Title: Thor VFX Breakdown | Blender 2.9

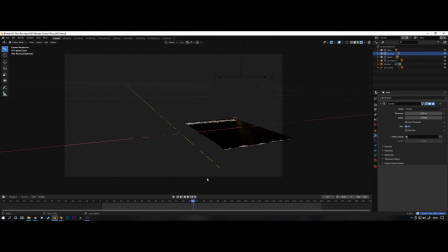243s
Because the perspective changes throughout the shot, I used 2 different frames and then used a mix shader to switch between the 2 with keyframes once the trapdoors disappear under the floor.
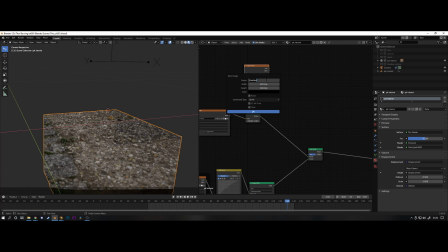251s
So when the trapdoors come back out at the end, it's using a frame from later on in the footage, which means that the perspective of the texture won't be too skewed.
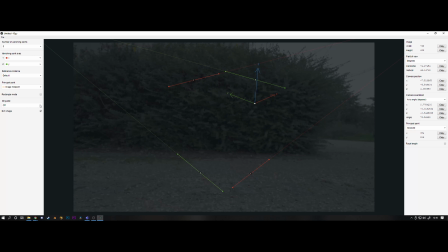258s
To make the dirt texture of the pit blend into the stony texture of the floor a little bit better, I hand painted a black and white mask. I can then use this to define the fall off between the projected texture of the stones and the procedural dirt shader.
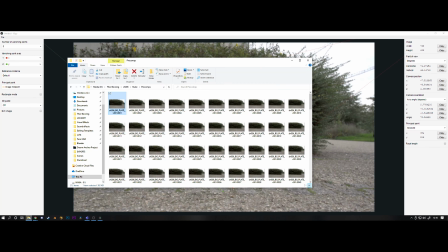269s
I used good old trusty F-Spy to line up the camera for the shot where the bowling pins get knocked over,
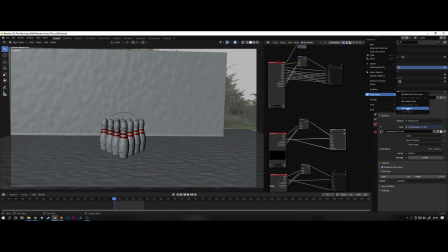274s
and then I brought that into Blender and just modelled some simple geometry for the floor and the bush behind it. There's nothing too crazy about this shot, there's just a few different layers to it. I used the cell fracture add-on to fracture all of the pins so they would be in small pieces. Then I added rigid body constraints onto all of them, and then added a rigid body to Mjolnir,
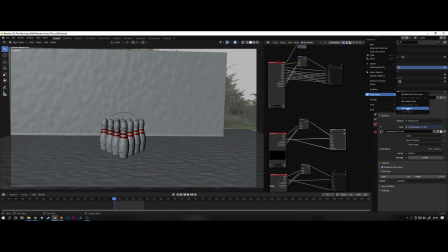290s
and then animated it to fly through the pins. And as you can see here, it knocks them all over and looks really cool. I went back and forth a bit with the velocity of the hammer to get the explosion looking right, and then once that was done I baked it, and then started doing a quick smoke sim as well.
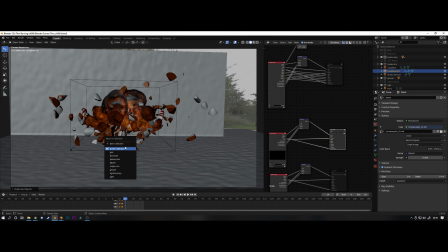301s
And then the final cherry on top was a small burst of sparks that come out as well. They're using the same emitter as the fire, and it's just a particle simulation with some initial velocity.
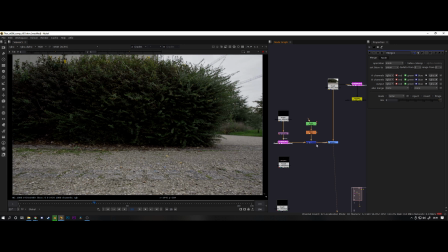309s
It chucks them all out in a random direction, and they have a shader on them that makes them lose intensity over the course of about 50 frames. I set the scene geometry I modelled to be a shadow catcher, then used that to add the shadows in Nuke.
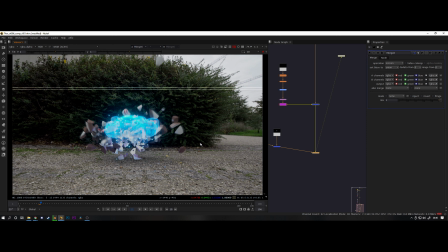320s
On top of that go all the exploded chunks of the pins, and I did some colour correction just to make them bed in a little bit better. I rendered one frame where the pins weren't fractured without any of the cracks, and then switched between that 5 frames in just before they explode so they don't look fractured right from the beginning. On top of that goes Mjolnir, and I drop on some motion blur and stuff like I did in all the other shots.
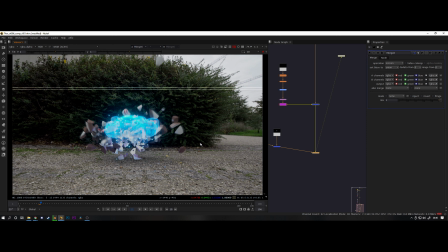337s
Then I dropped on the render of the sparks, added some motion blur, a little bit of glow, and made them blue to match the lightning colours. On top of that goes the sim of the explosion, again added some glow and things and some colour tweaks just to make it look a little bit cooler. I tried making all the fractured pieces of the pins a holdout in Blender so that they would cut through the explosion,
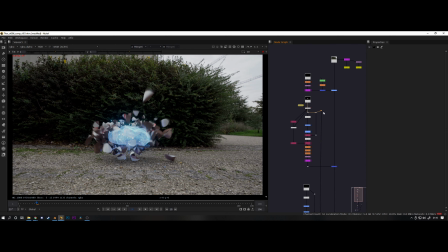353s
but because there was no motion blur on the render, it wasn't really lining up with what I was doing in Nuke. So I did it the old fashioned way in 2D of using the depth pass in Nuke, crunched it down to isolate the foreground elements of the chunks, and then just cut that out of the explosion,
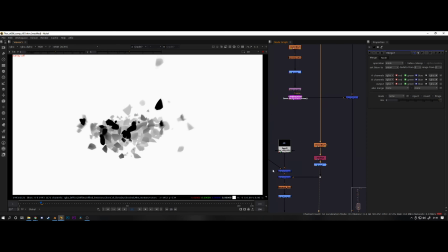366s
which looks like this. And doing it this way I can just add the motion blur onto the depth pass as well, and then that means the motion blur will match between the holdout and the render of the chunks.
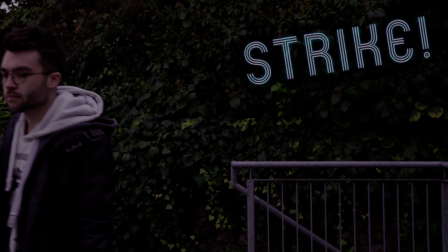374s
And that's pretty much it. There's a few different techniques in there, so I hope this was a good insight into how I did all of the shots. If you enjoyed, consider subscribing. Thank you very much for watching, and I'll see you next time.